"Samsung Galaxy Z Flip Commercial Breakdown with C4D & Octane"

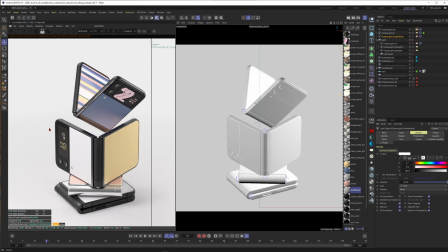249s
Okay, so you can see lighting is not that complicated. You just need to have some good rules in your mindset and a good technique, okay? So just think about lighting in key light, fill light, rim light, highlight, and just don't go crazy all over it, okay? You can do that later when you are just really advanced, all right? So next I would say we want to have a rim light in our scene.
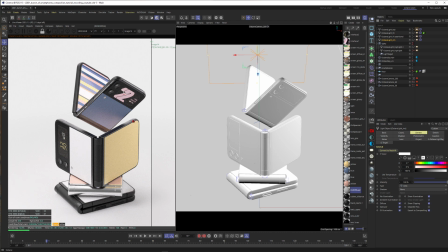269s
So let's put this one in the scene. And now you can see the rim light is coming from the back of the object. And now this is getting even more beautiful, I would say. So now the highlights here are more pronounced, and you also get a little light trim around this object.
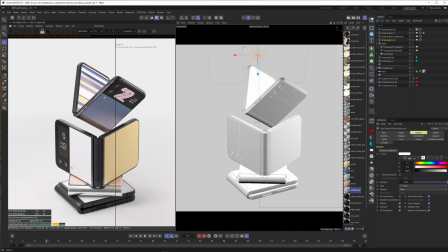285s
Okay, it's subtle, but I think it still adds something to the scene. Okay, beautiful stuff. Let's save this one as the new default. Okay, and now on top, I want to put something, I just called it highlight, okay? And now you think this is looking good, but I tell you, when you put this light into it, it even looks better, all right?
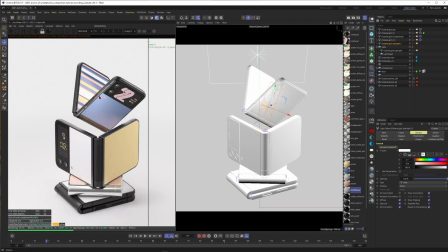303s
So let's just place it in the scene. And you can see now we have this beautiful fall off from bright area to dark area on this object. Plus we get some additional highlights on the smartphone. So when I compare it to the old version, this looked pretty dull and a bit boring.
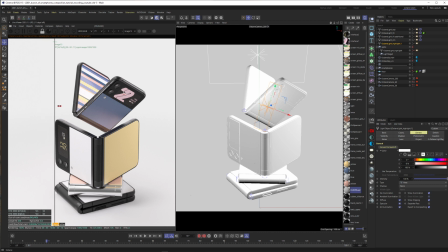318s
I mean, it's not that bad, okay? It looks good, but I have to say, I like this version even more, okay? So now this one is really crisp and looks just like a beautiful high-tech smartphone. Alright, and then I add another light, but this one is really up to your liking, so this is not really necessary.
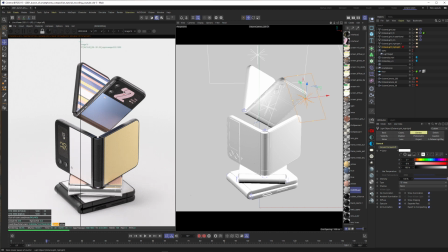336s
Let's just save this version, and now I activate another highlight. And you can see I just wanted to place something like a reflection in this reflective glass here. So you can add it, but in the end I decided I don't really need it. Alright, and this was already the short breakdown of the Samsung commercial.
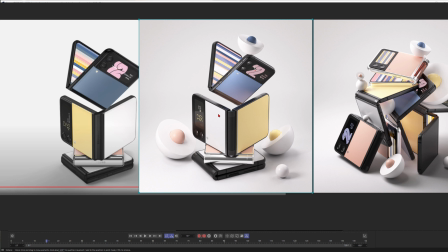353s
So you can see lighting is not that difficult. You just have to have a good plan, and you need to just get this thinking into your mindset that you break it up into key,
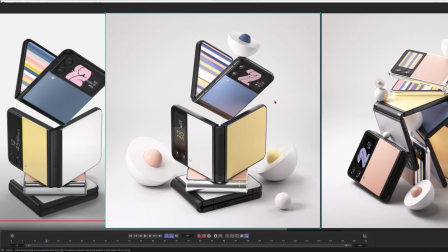362s
fill, highlight, rim light, and maybe a background light or a top light. But yes, if you follow this plan, then I guess you should have some beautiful rendering, okay?
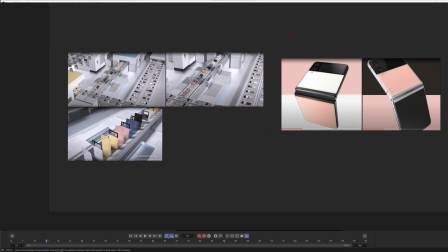371s
And in the end, let me just quickly remind you that my Patreon is awesome, okay? So I think in the next month I will continue maybe to build something like this.
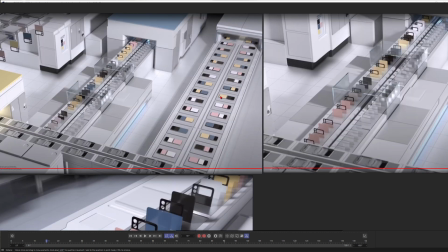379s
So we want to build a scene for the smartphone, but I also do a little poll on my Patreon.
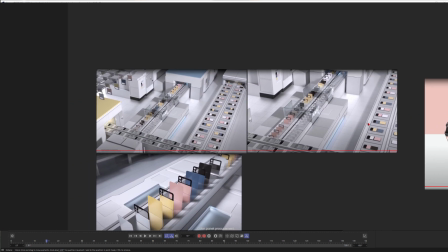384s
So maybe I will also do something completely else, like building a dramatic ice landscape, okay?
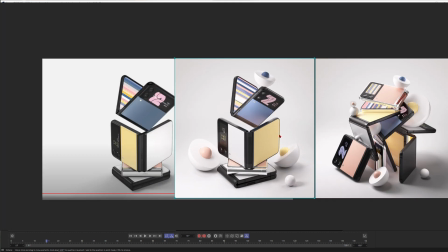389s
So anyway, I hope to see you there. Please subscribe my YouTube channel, give me a thumbs up maybe, and ring the bell.
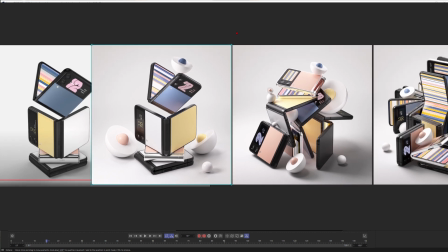395s
Do all the good stuff, okay? Thank you so much for your time. See you next time. Bye, guys.